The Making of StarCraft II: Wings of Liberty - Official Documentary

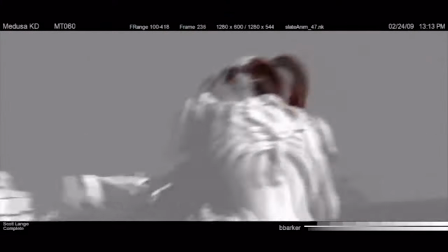[15:56]
So another simulation task that we're responsible for is a simulation of all the hair in all of the shows.
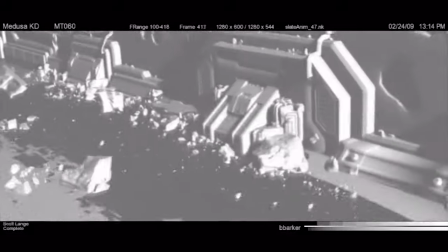[16:03]
So in Kerrigan's Dream for instance you see Kerrigan running around, wind blowing around, dust blowing around.
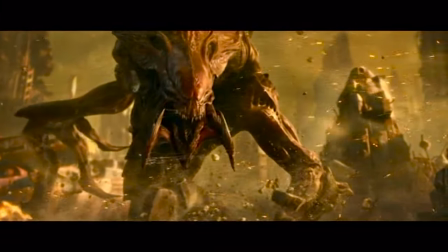[16:11]
That presented some challenges for us because we really needed to work
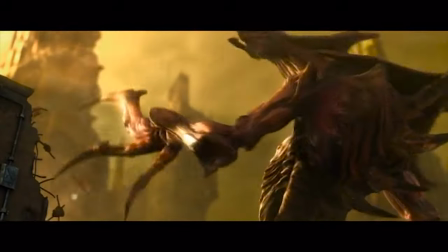[16:15]
closely with the effects team and the animators to make sure that the continuity was there,
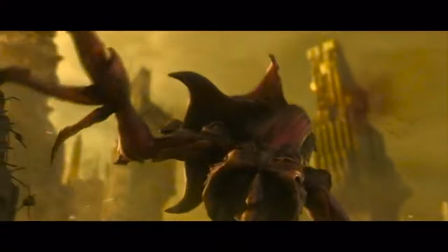[16:20]
the wind directions were all correct,
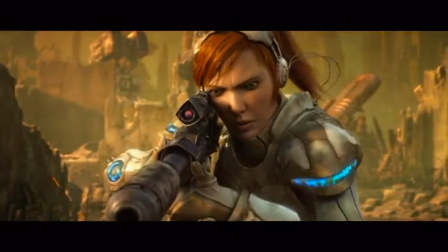[16:22]
her hair was blowing in the same direction as all the dust elements and ember elements and fire elements that were
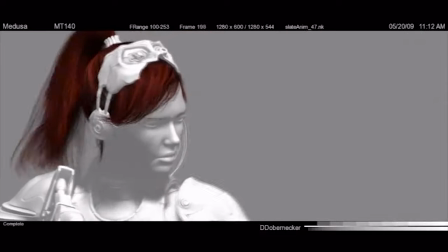[16:29]
provided by the effects team.
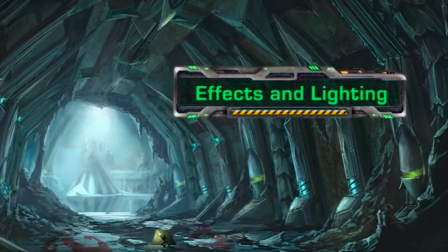When you're lighting a sequence, about half the equation is the lights and the other half is the shaders and how the how the surfaces react to the lights.
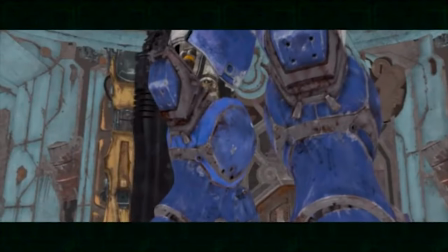[16:44]
As the shaders are being developed,
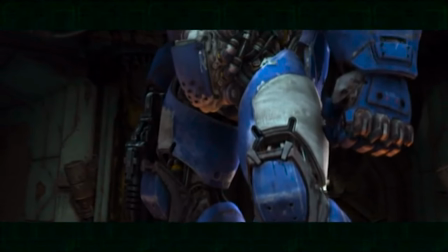[16:46]
the artist is looking at real-world samples of different materials and trying to mimic that in CG and how shiny the object is, how reflective it is, what coloration it has, just how it takes light in every way. So there was a lot of effects elements that we knew we had to create that we didn't know exactly what they needed to look like.
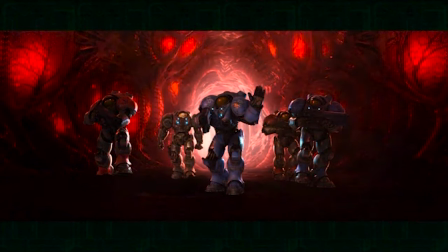[17:08]
We had an idea. You can kind of imagine what low-lying fog would look like for example,
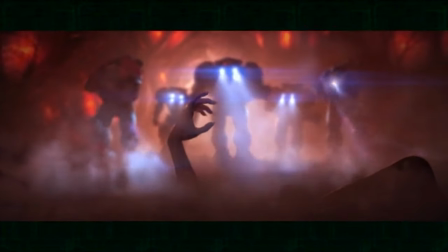[17:14]
but without actually seeing it in action you don't you don't get the nuances that make it that sell it as being realistic so one of the things that we did was we rented out a studio and we went and we shot
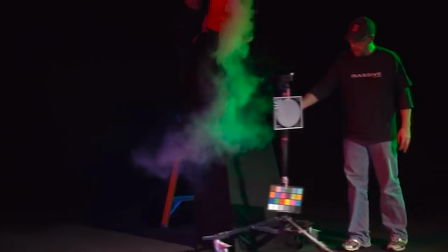[17:24]
you know practical effects basically we shot for example dry ice pouring out of buckets and falling over the floor
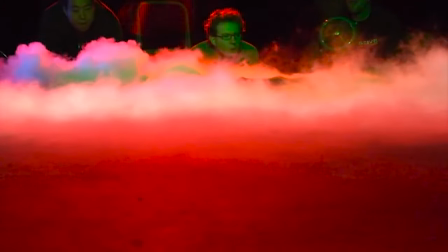[17:32]
and took you know looked at it from many different camera angles to try to
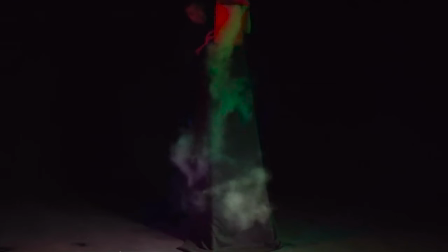[17:37]
see what happens when it when it interacts with objects and moves around the objects It was pretty
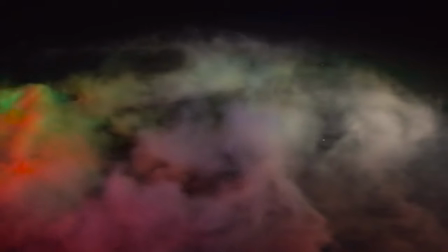[17:42]
fun, we got to do lots of things with like air cannons shooting through the ice to see what would happen when a character would walk through a foggy ground and how it would swirl around his feet.
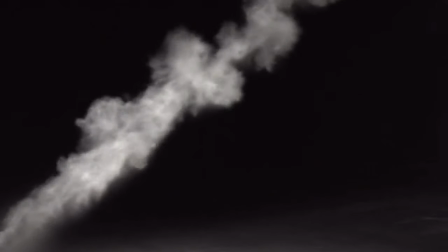[17:52]
We also shot reference for doing dust,
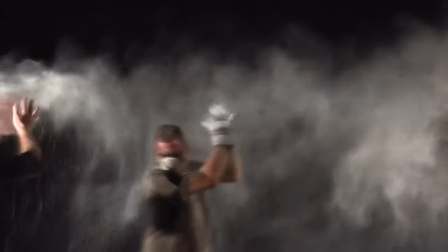[17:56]
like heavy blowing dust in the air where we took bags of flour and shook them in front of a fan and watched it go through the air,
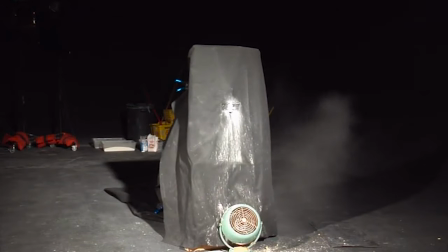[18:03]
that was great fun.
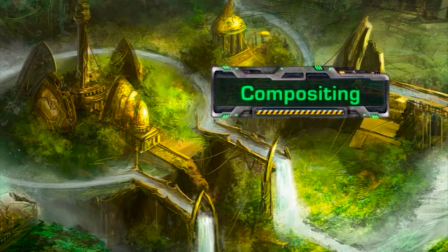So compositing is a process that we use quite heavily here,
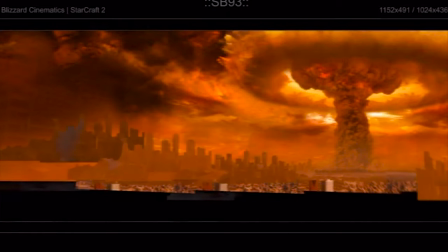[18:14]
and it allows us to really fine tune the look of our shots in a fairly interactive way.
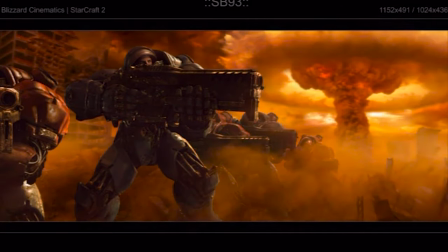[18:22]
When you're rendering, traditionally rendering 3D objects, it can take hours and hours and hours to produce a frame.
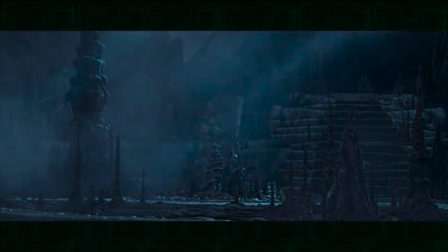[18:29]
What we found really useful, and we use this quite a bit, is we render everything out to multiple render passes.
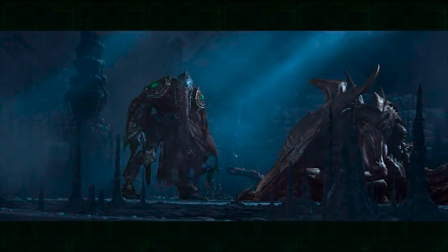[18:34]
We basically split the lighting information from the surface information and we will render out, in some cases,
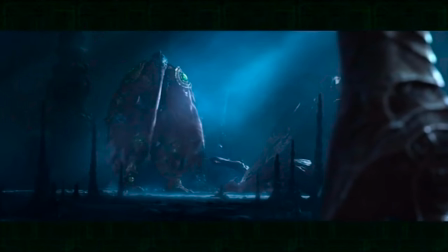[18:41]
hundreds of different layers that we'll then bring in to our compositing package and reassemble.
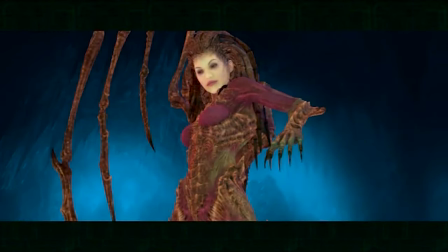[18:49]
And when we reassemble it,
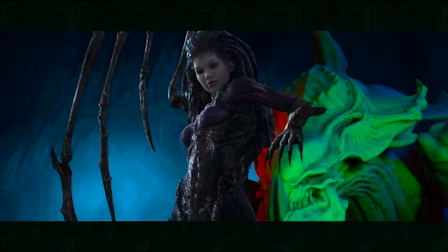[18:50]
that allows us to actually have fairly detailed control over each aspect of the lighting and the shader itself, how it reacts.
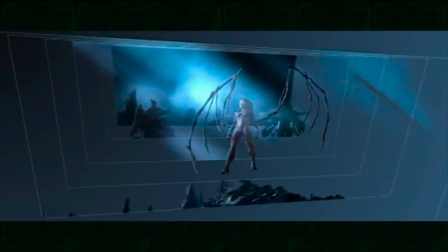[19:00]
we'll separate characters from environments and props from characters and effects and everything and put it all back together and it really gives
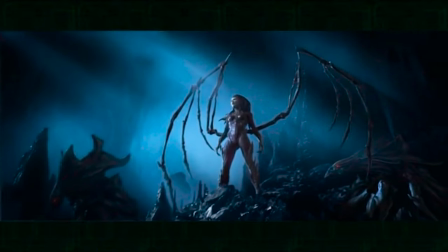[19:08]
us this exploded view of our whole scene that allows us to go into any area focus on it and change the look of it slightly and so the real challenge is to pull it all together at the end and make it look like it was all rendered at once and and that every every frame of our cinematic looks as good as it can it looks like a painting
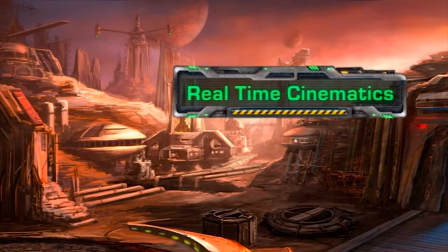essentially. So story mode is basically the single-player campaign of Starcraft 2,
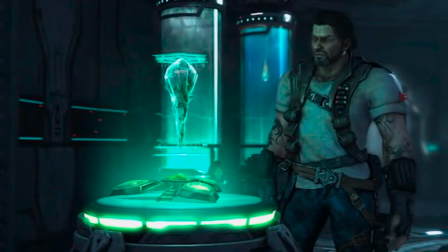[19:34]
and cinematics part of it is to basically tell the story through story mode in the game. So what I am going to show you here is basically an overview of one of the characters in the game, Jim Raynor, and it takes place in Marsara Bar, which is the start of the game,
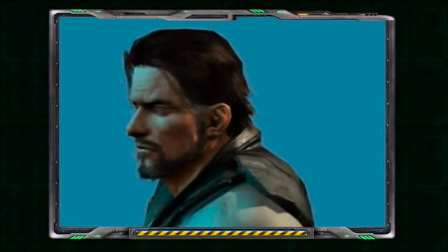[19:49]
and that's where we first introduced Jim Raynor to you, which is four years after the original Starcraft.